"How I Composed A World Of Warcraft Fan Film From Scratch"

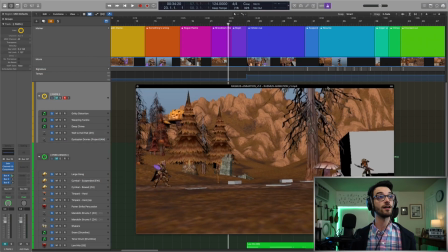Now 5/4 was kind of what was sticking in my head, and I also noticed that if I chose 5/4 as my meter, you'll notice we get even some cooler lineups.
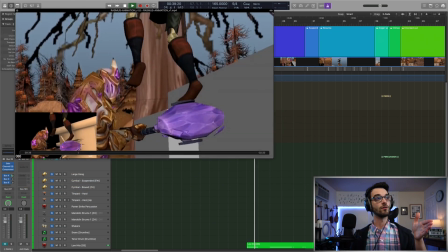So it's 1, 2, 3, 4, 5. 1, 2, 3, 4, 5.
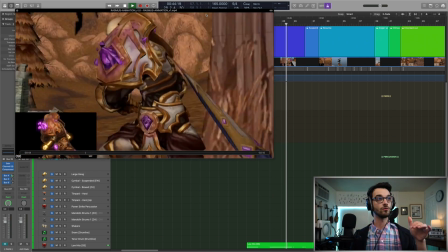1, 2, 3, 4, 5. 1, 2, 3, 4, 5. 1, 2, 3, 4, 5. So it syncs up actually in some really nice ways. So that's what I started with. So let's hear that with the percussion now and what I kind of did.
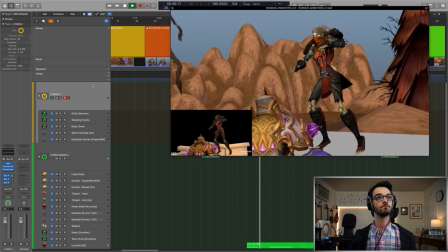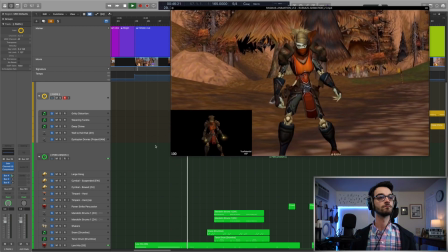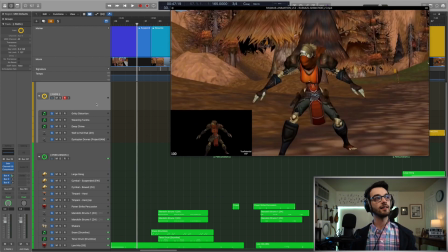So here I wanted a little gap right when she catches that.
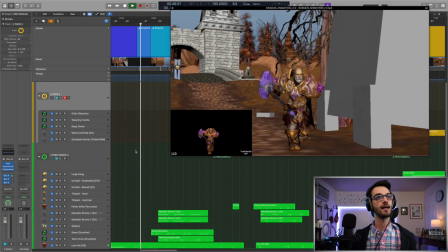She kind of like composes herself for a second, but I also needed that to line up with right about here when they initiate the fight again.
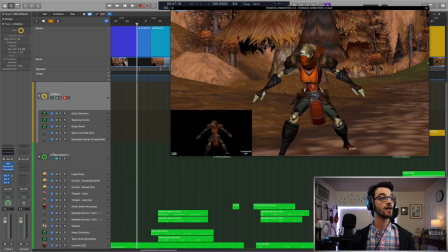So I moved from 5/4 into 3/4 temporarily. So you'll hear that again one more time. Composing. And the next spot has some interesting time signature changes, and that's primarily because I wanted to line up with some of these hits. Again, keeping the same tempo, I noticed some really interesting things.
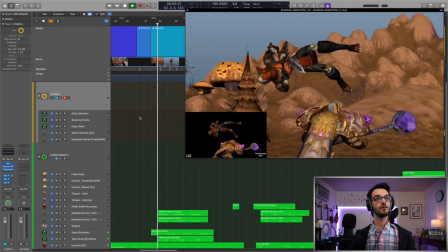So if we look at this, you'll see action, action, action, action,
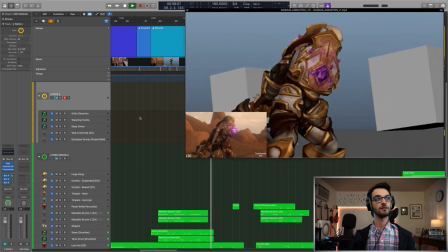action, action, action, action. So I tried to see if I could find a meter that would actually complement this and be consistent. And it turns out 7/4, starting with 3 going to 4, alternating back and forth, 3, 4, 3, 4, really works out nicely.
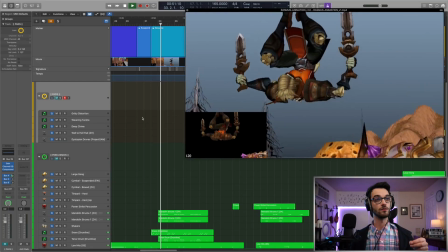So 1, 2, 3, 1, 2, 3, 4, 1, 2, 3, 1,
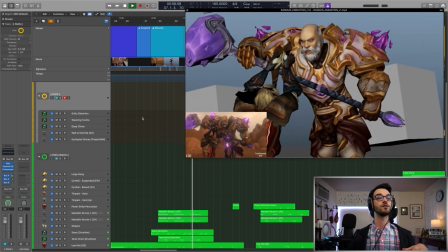2, 3, 4, 1, 2, 3, 1, 2, 3, 4, 1, 2, 3, 1. So it works out perfectly. So let's hear that section.
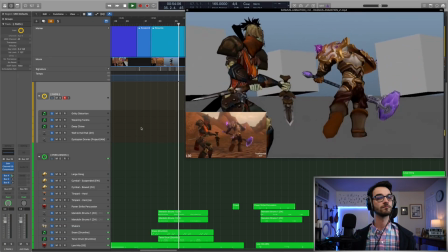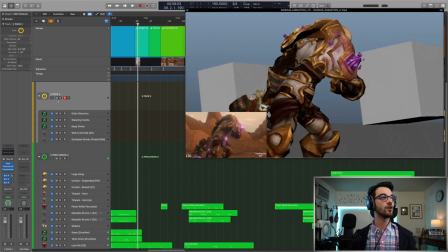Now here, I wanted him to go for a swing, and I wanted him to kind of just you could feel his anger, but we wanted a tension build, because what's gonna happen here in the scene is there's this epic grab that happens. So I wanted to build up to that moment. So I ducked the percussion back down, and then I have a build that leads up to it.
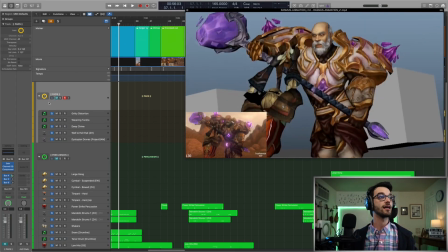And that part goes in 3 again. So it sounds like this.
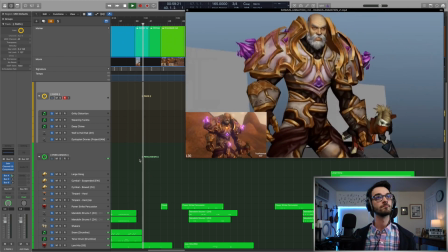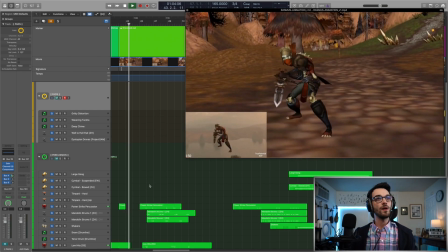And then a headbutt. And now we kind of need something different, I think. We have a transition where we're kind of more aware of the rogue's perspective again. They get headbutted.
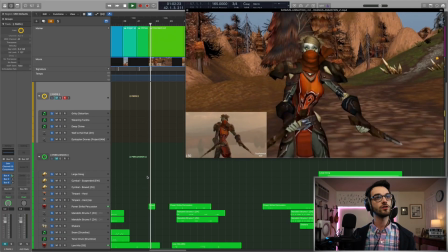We need to feel like they were in shock a little bit. So let's just look at what happens here. Keeping the same tempo again, because that's ideal.
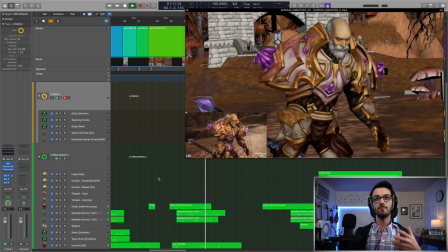Now they're fighting from a distance, so there's going to be some magic involved, so we're not as hand-to-hand. So I wanted to take the physicality of that away a little bit and make it a bit more cerebral.
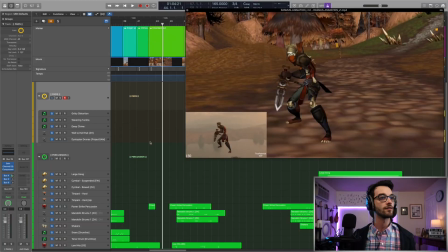Let's hear that.
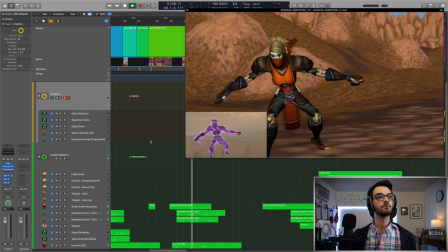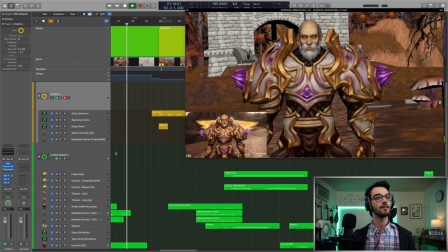Now here is a very important moment. This is where the paladin kind of charges up into this epic thing. So that's a badass moment. That is a surefire badass moment, and I was told in my notes that I really need to accentuate that. So I went for something, for now, very Terminator-y, something really just heavy sounding. So I actually lowered the tempo for this moment, because sometimes that fast-paced tempo, it implies fast action, but we have this huge, lumbering, powerful creature, man creature.
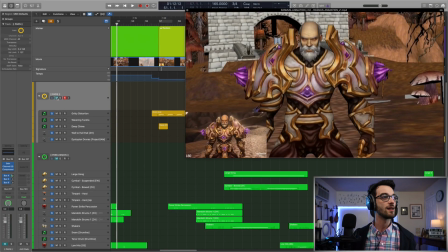So you want to accentuate that. So I'll show you what I did here. And a big riser to kind of help push that moment, right when he opens his eyes.
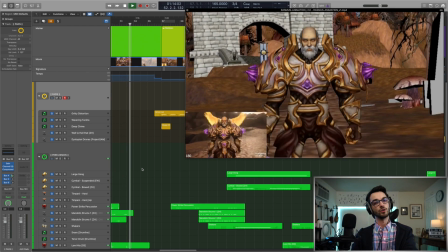So riser.
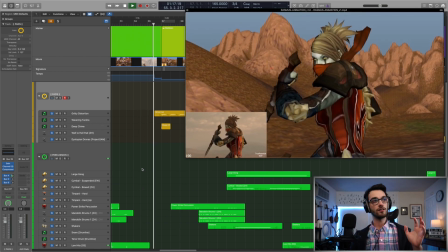Looks.
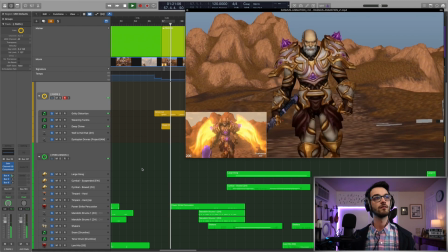Now we kind of just keep, I can't even talk over my own music. We kind of just keep this pulse going through this duration. I thought it was fine because the perspective is that he's unstoppable, so it needs to just feel unstoppable and immobile.
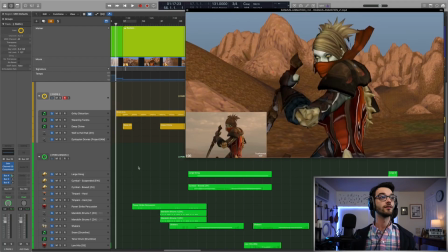So here we go.